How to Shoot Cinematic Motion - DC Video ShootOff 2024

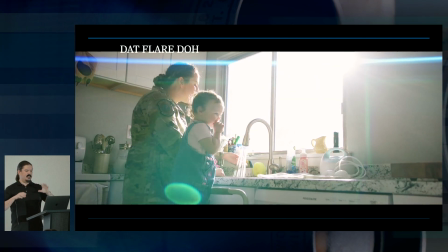So all of this, you've got little splashes of light, little things happening, and whether you're moving the camera slow,
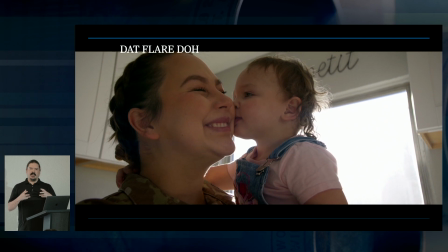moving the camera fast, it really helps that lens flare kind of pop and shine and do all the things that make us giddy.
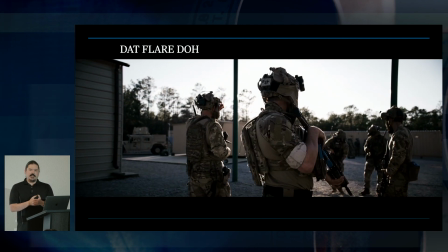So if you are using some sort of lens flare
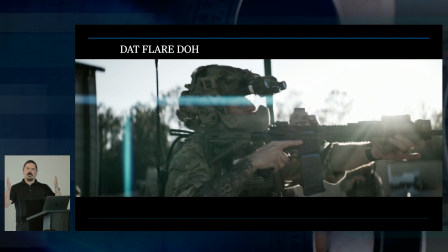as a visual element, try to move the camera a little bit and see if you can make that flare move.
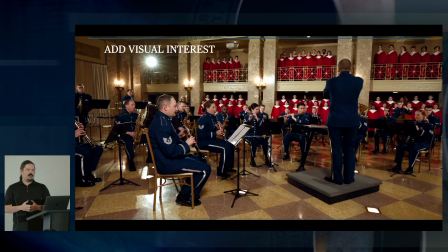So adding visual interest. This kind of goes without saying, but in this particular project, we were filming the Band of Mid-America.
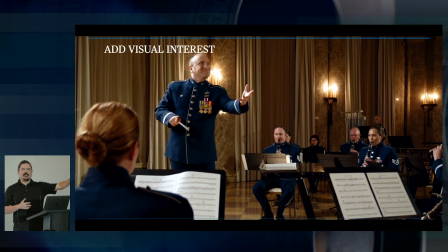And if you think about it, this entire scene, nobody's really moving.
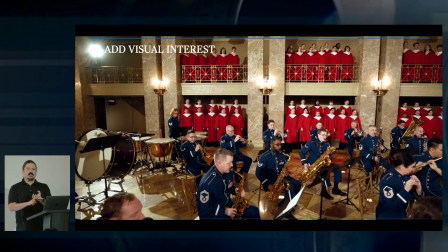I mean, they're playing their instruments and stuff, but people are either sitting down and playing their instruments, or they're standing and they're not moving from that standing position.
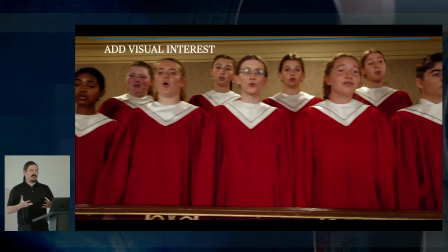So all of the visual interest is in the set design, the lighting, and the camera movement.
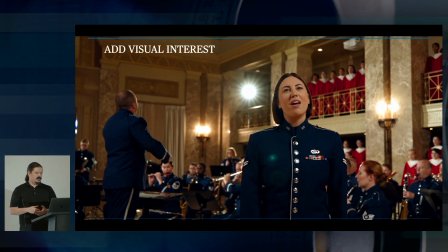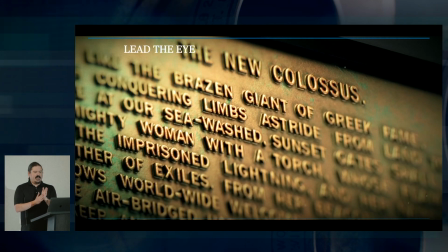So leading the eye, I didn't have a lot of good examples for this particular one.
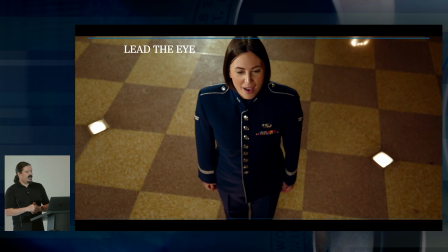This is actually something we did as a visual effect, but it lets you lead the viewer's eye.
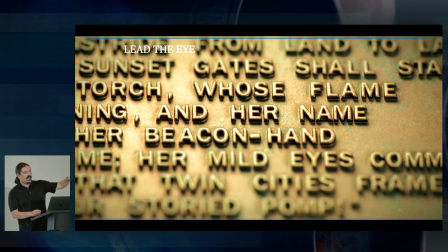So in the case, I probably should have skipped that clip, but this, it guides the eye to where you're wanting them to read on this plaque.
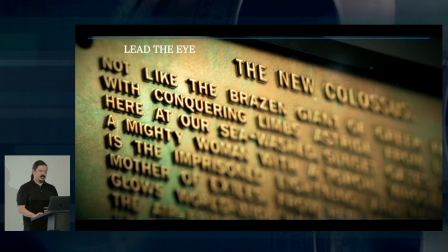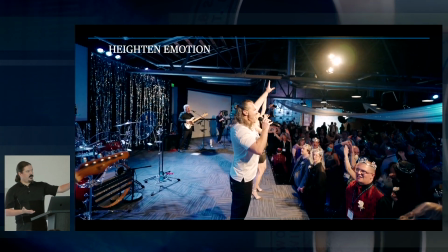Okay, and heightening emotion. So this is where we're actually using a roll to get kind of a floaty effect,
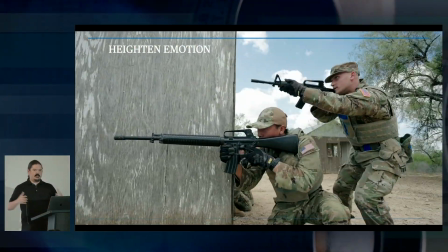And this one is just, quick and smooth motion,
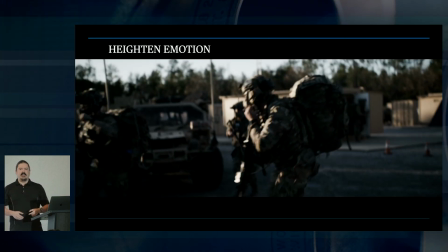but then you could go handheld and get that kind of, intense, visceral
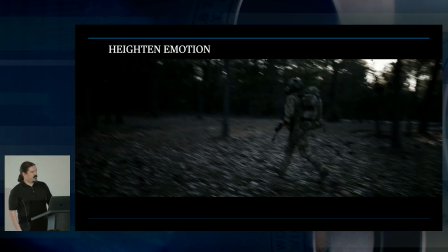combat sort of footage.
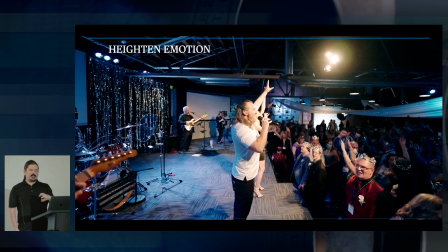So think about how your camera move and your style and your choice of camera support can add emotion to your project.
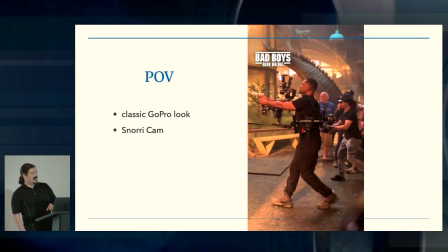Okay, so this one I did not shoot. This is what we call a Nory Cam.
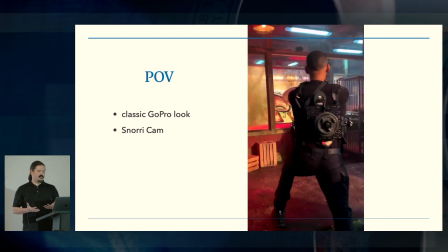So getting perspective, and when they show the actual clip,
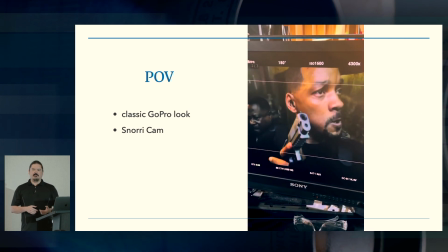this is getting you that in-your-face, almost first-person shooter style perspective.
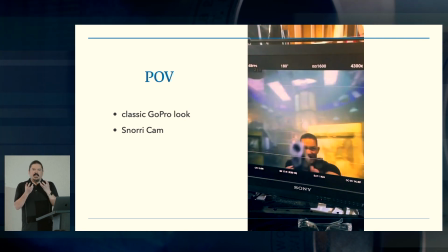And so that's a way that you can visually tell the emotions of your main subject,
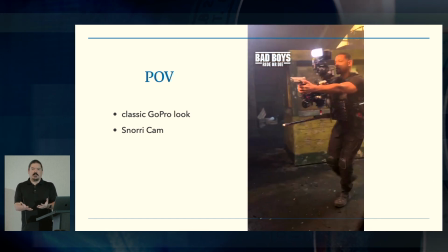to literally put your viewer in their shoes and in their perspective.
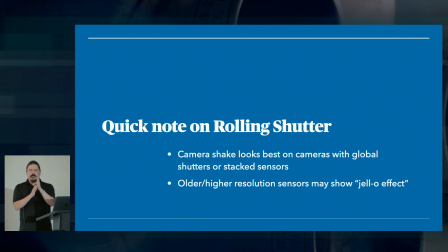Okay, so quick note. Who's heard of rolling shutter before? A couple people? So camera sensors scan top to bottom, and most camera sensors these days, there's a delay between the top and the bottom of the frame. And cameras are getting better and better and better all the time, and that delay is getting shorter and shorter and shorter. But especially older cameras still have pretty significant rolling shutter effects where there's that delay. And what can end up happening is as you shake the camera or pan super quick, you'll actually see vertical lines slant. Or if you're handheld, it looks like Jell-O because the top and the bottom are doing this sort of thing. And it doesn't look very good. We were gonna do an example. I don't think any of the cameras up here have significant rolling shutter. If you're curious about that, I can show you some examples later. But basically, if you're dealing with an older camera, especially one that is designed primarily for stills, so Sony, that's going to be their A7 series. That's not A7S. So A7 III, A7 IV, A7R series. Nikon, the Z6 series, with the exception of the new Z6 III. The Z7 series, Canon, I know a lot of their newer cameras.
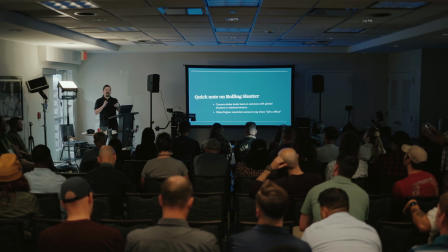I think I looked up with the R5C and the C70, both of them have very minimal rolling shutter. So if you go handheld with those, for the most part, you're gonna be good. But if you're going to those older cameras or photocentric cameras, just realize you are probably gonna deal with significant rolling shutter.
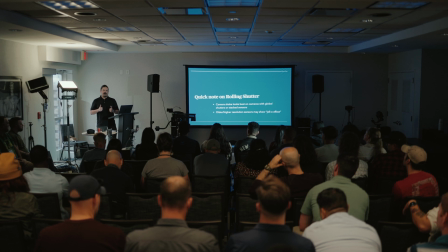So going full on monkey cam with it may not be a good idea. Just technical limitations of your equipment.
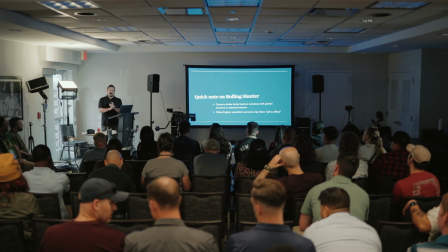Some cameras, anything that with a stacked sensor is going to be very good.
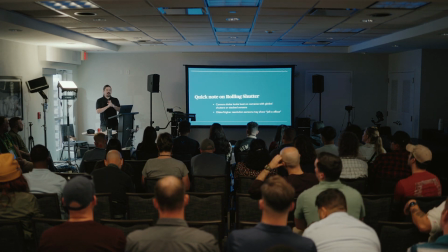Anything with a global shutter is going to be perfect. So the handheld footage of the Special Forces, that was shot on a red Komodo. That has a global shutter. So it is capturing the entire image all at once, and there's no delay between the top and bottom. Usually outside the budget of military units, but certain ones, and I mean, they're more reasonable than you might think. I think you can get a Komodo 6K for like $6,000. Yeah, which is, I mean, that's about what an FX6 costs. That's about what a lot of these kind of professional, but still kind of entry level cinema cameras. You do have to rig up a red. And red branded accessories, anything with the red tag, like add 200 or 300% to that price. But just stuff to think about. And when your units are getting ready to purchase cameras and things like that, it's something to seriously consider. You know, if you are working for a special operations wing or a special operations unit, or work with special operations a lot where you'd want to go handheld and get that kind of Saving Private Ryan look and such,
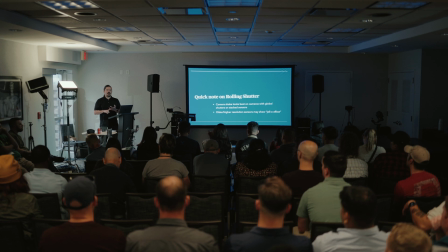see if you can get a camera with a stacked sensor or a global shutter. It can really help you out.
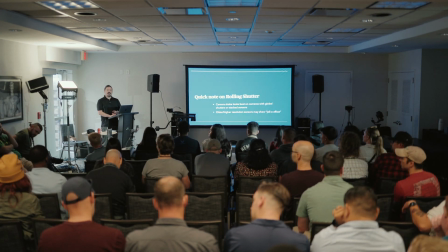Yeah. Yeah, action footage of firefighters, handheld, going, yeah, absolutely.
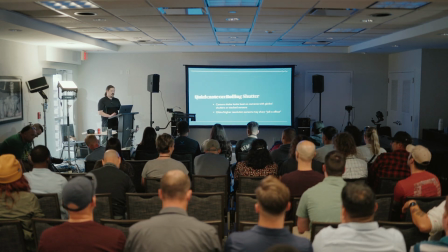Okay, let's talk about some other camera moves.
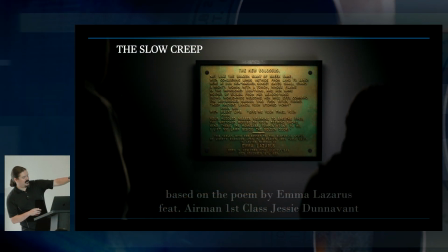So, and actually the shadow you see to the right, that's Aaron Mailer, so a little cameo there.
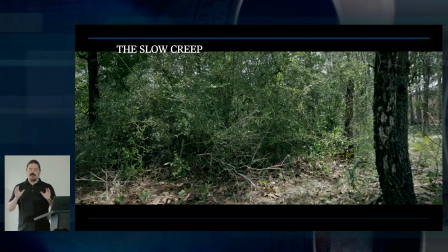The slow creep in. So this is something where you're just doing a very, very slow camera movement, a dolly in,
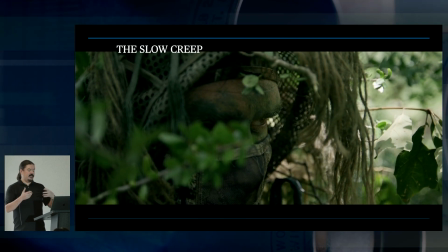and or it doesn't even have to be a slow creep forward. It can be a creep backward.
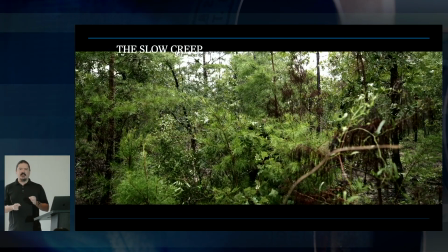It can be a creep to the side. But you're just adding a little bit of movement to an otherwise static shot.
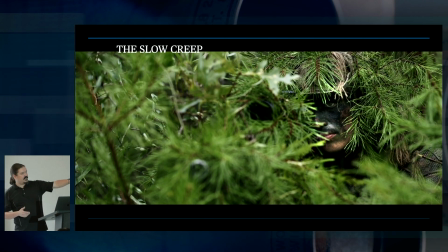And that can do a few different things. Like in this one, it actually helps you see that there's a person there that's camouflaged.
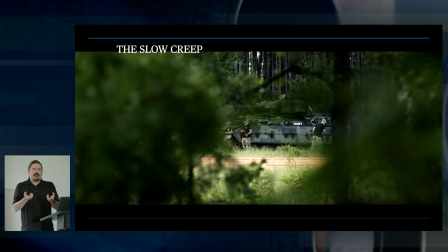A slow push-in can heighten tension, heighten emotion. It can make it feel like, oh, something's about to happen.
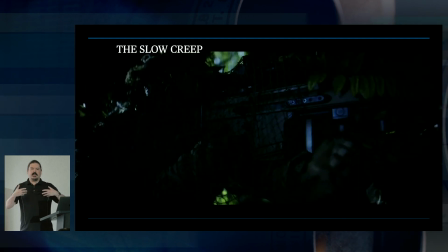Same thing doing a slow creep out. It could be kind of a sense of relief. It could be like, oh, okay, that's finally done.
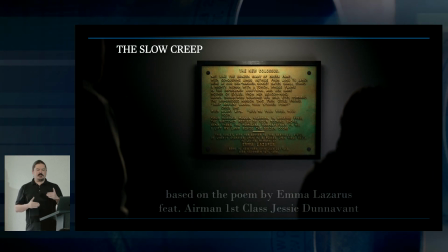Lots of different ways that you can use that, but just realize that when you're talking about these ever so slight movements,
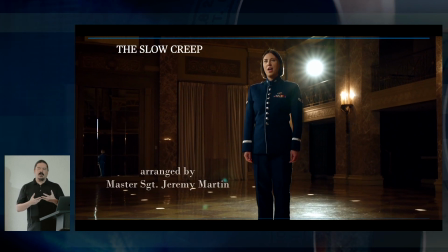that's when you really want to be on like a slider or jib or something where there is a mechanical guide to your motion,
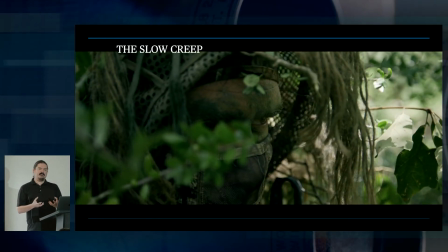because the slower you go, the smoother you have to be, and the smoother you have to be, the more mechanical assistance you need.
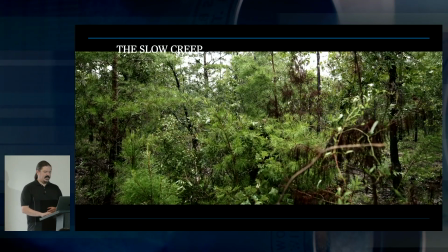So we're going to talk more about that here in a minute. All right, so there's also what's called the snap zoom.
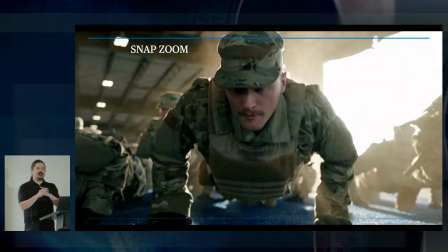So I'm sure some of y'all have been told never zoom mid-shot, right?
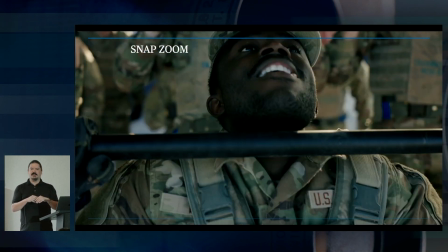A few of you? Oh, okay.
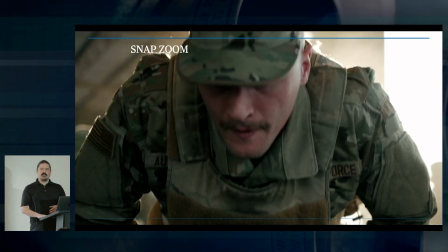A lot of old hat video folks are like, never zoom mid-shot, it looks unprofessional.
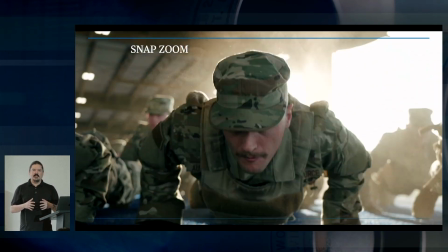Well, if you use it well, it gives you kind of a documentary sort of feel.